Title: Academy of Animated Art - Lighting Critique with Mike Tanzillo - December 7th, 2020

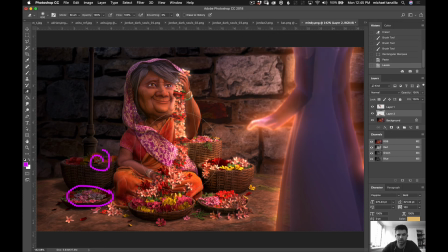16:38 Like you don't want to be so bright that they're distracting, but they are a little, they're looking a little, just like a touch dingy.
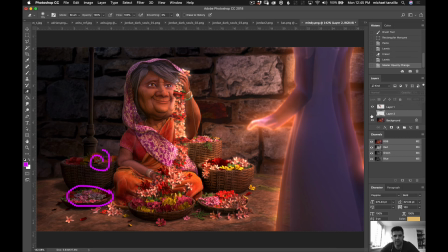16:58 So maybe something, maybe not quite that bright, but like somewhere in this region. But yeah, really, really beautiful stuff.
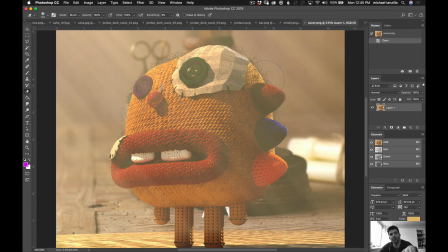17:06 And then lastly, we got Sooner. So I know that you had the 3 images, but I do like to always look at the final. I do think you've got some good build up there. So some things to keep in mind.
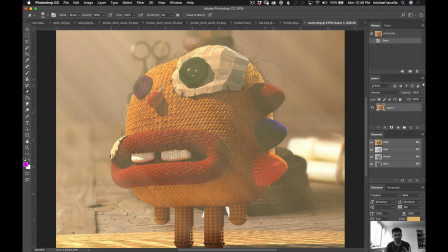17:20 Yes, the biggest thing is the amount of volumetric light that you have over top of the character is very strong. You need to think when you're thinking about volumetric light, especially when we're this close to a character,
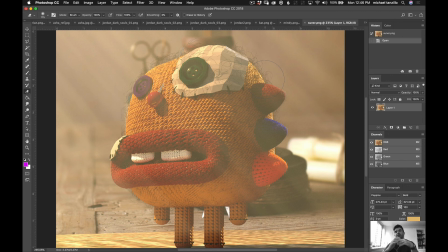17:36 this close to camera, only like a few inches away, that volumetric light, the God rays are going to be far away from you. Like we never find ourselves standing in like volumetric light very like it's just not as thick when it's closer to us.
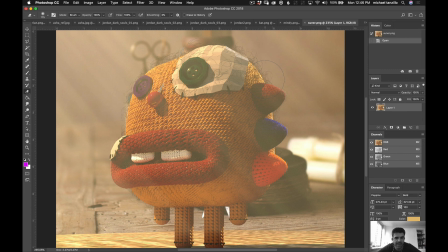17:55 It's an atmospheric thing and it builds up as you go off in a distance. And so I would push all of that back behind the character. I'm fine with it being in there. Like I'm fine with it being, that's not right. I'm fine with it being back over here for this, like in this region.
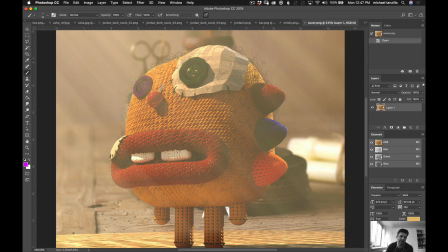18:12 But for the foreground, let's pull it off because it'll really help us get more contrast in there. In terms of the lighting, I think your shaping is coming out really well. I think you can potentially push the light more to the screen left side just because I want
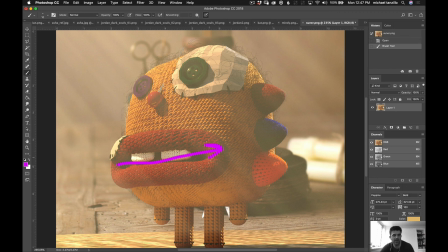18:28 more shaping coming across this way. I think we can more specifically in this region in here. Like I think you can get some more light to dark fall off. Additionally, watch out because it's not like the back of them looks very bright.
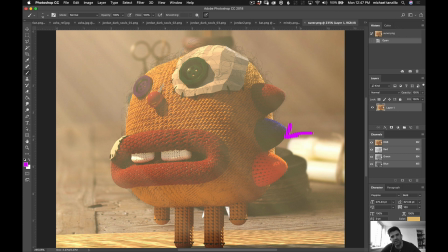18:43 And so it's almost like there's a light source coming back here and one coming from the screen left side over here. So you don't want to cause too much confusion. If that's a separate light back behind them, you want to take down the intensity of that one quite a bit so it's not
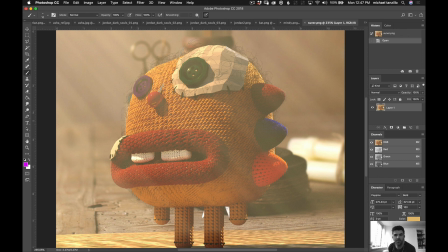18:58 in the same level as the key light. There's some jagged edges on these, especially on the buttons and the eye patch. You just want to make sure to smooth that geometry. You don't have to do it now, just before you move to final render once you have all of your lights the way that you want them.
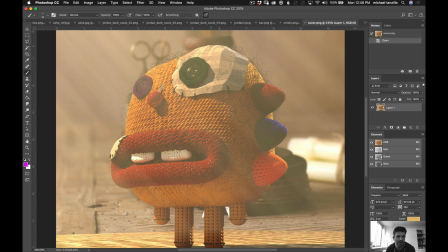19:14 I would also, for just the sake of the image, try matching up the wood tones between the background plate and the foreground. Just because it's a little odd that they're such different wood tones when you look at the image as a whole.
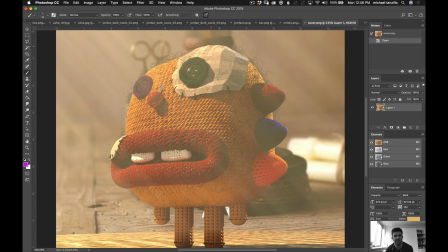19:30 So I think that would be a really nice next step, and we can take a look at it from there. But this is, you got it uploaded, you got it downloaded, you got it input in Maya, you're lighting it, you're doing it. So really good progress there for you overall. So that's it for today, everyone.
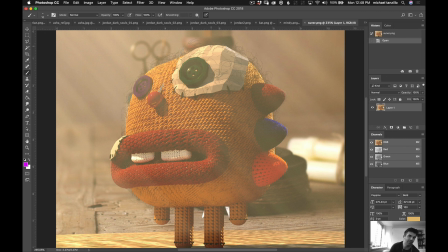19:48 I thank you for hanging with me. And if you have any questions at all, just go ahead and throw them in the chat down below, and I'll take a look at them later today. All right. Happy lighting, everybody.